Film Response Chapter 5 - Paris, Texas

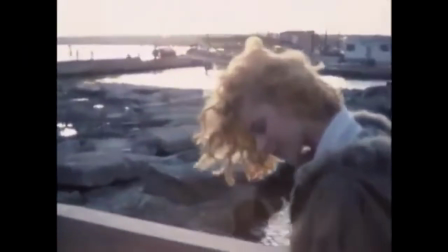Alongside the flecks and stripes mimicking a projector screen,
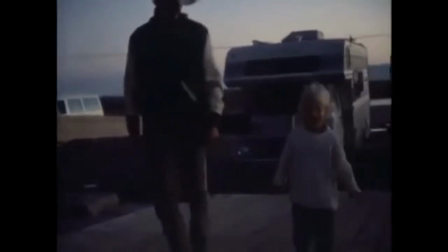these elements combine to create a nostalgic atmosphere that connects readers to Travis's emotions as he watches this reminder of what his life used to be.
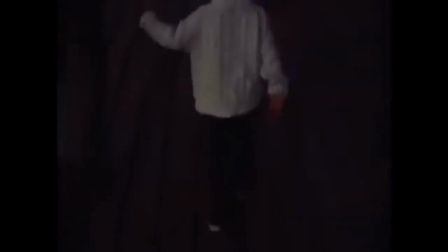The closed framing gives the scene a sense of intimacy. The audience is an active participant in watching the rose-tinted memories from Travis's past.
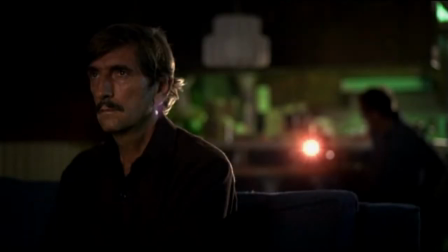When the film ends, we cut back to Travis watching the screen in the dark, a stark contrast to the brightly lit memories just shown on screen. The music fades away, leaving only the whirring of the projector as the film comes to a close.
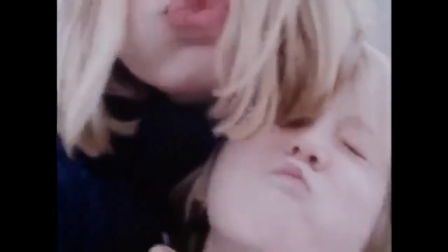As described by Espen Ytterberg, professor of media studies at the University of Oslo,
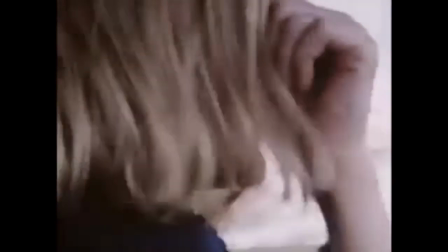images of one's own past seem often to hover somewhere between recognition and alienation.
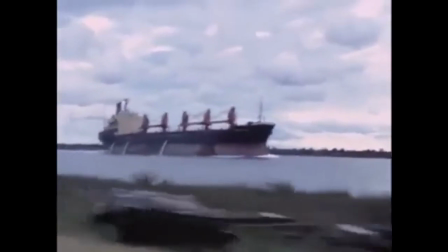They provide the potential to experience one's previous self as a stranger, but also to reconnect with who we once were.
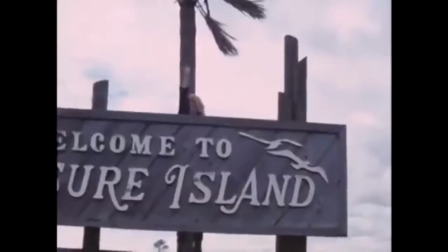This scene reveals to Travis the person he used to be and drives him to reunite his family.
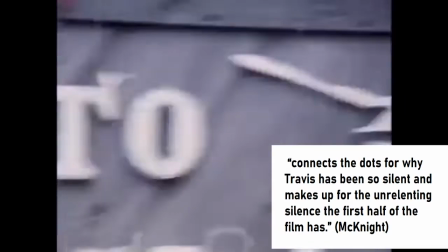It connects the dots for why Travis has been so silent and makes up for the unrelenting silence the first half of the film has.
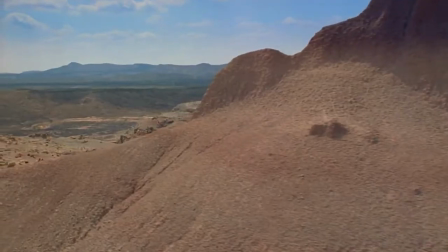The key difference between this scene and the last is the framing. While the opening scene utilizes open framing to convey Travis's isolation,
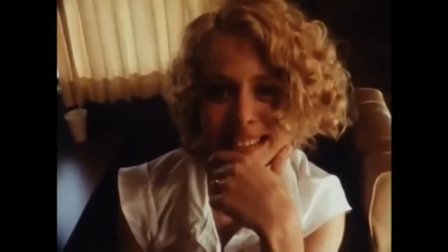the home movie uses close, intimate framing to showcase Travis's strong connection to his family.
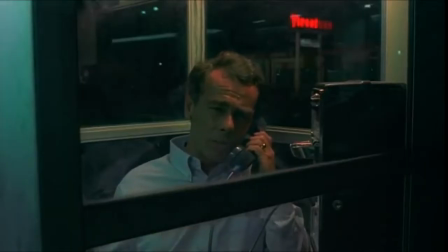There are other scenes from this movie that I could talk about that toy with proximity like this,
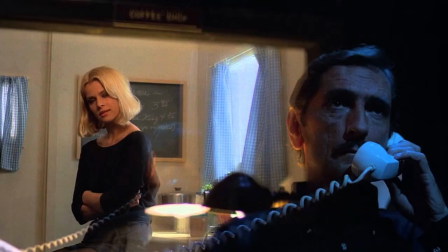such as the I knew these people scene or the ending, but I'm afraid I'm out of time.
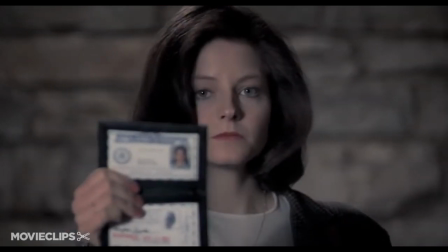Many other films use this direct relationship between proximity of the camera and intimacy with the character,
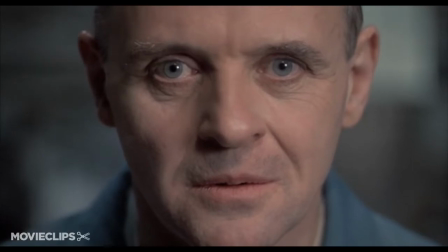from Hollywood classics like Silence of the Lambs to Neil Breen's hidden gem, Fateful Findings.
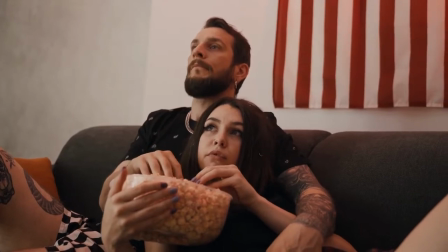The next time you find yourself watching a film and empathizing with the characters on the screen,
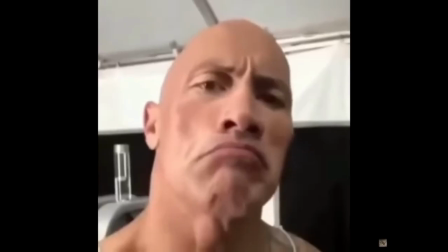ask yourself what the director or cinematographer may have deliberately included to make you feel this way.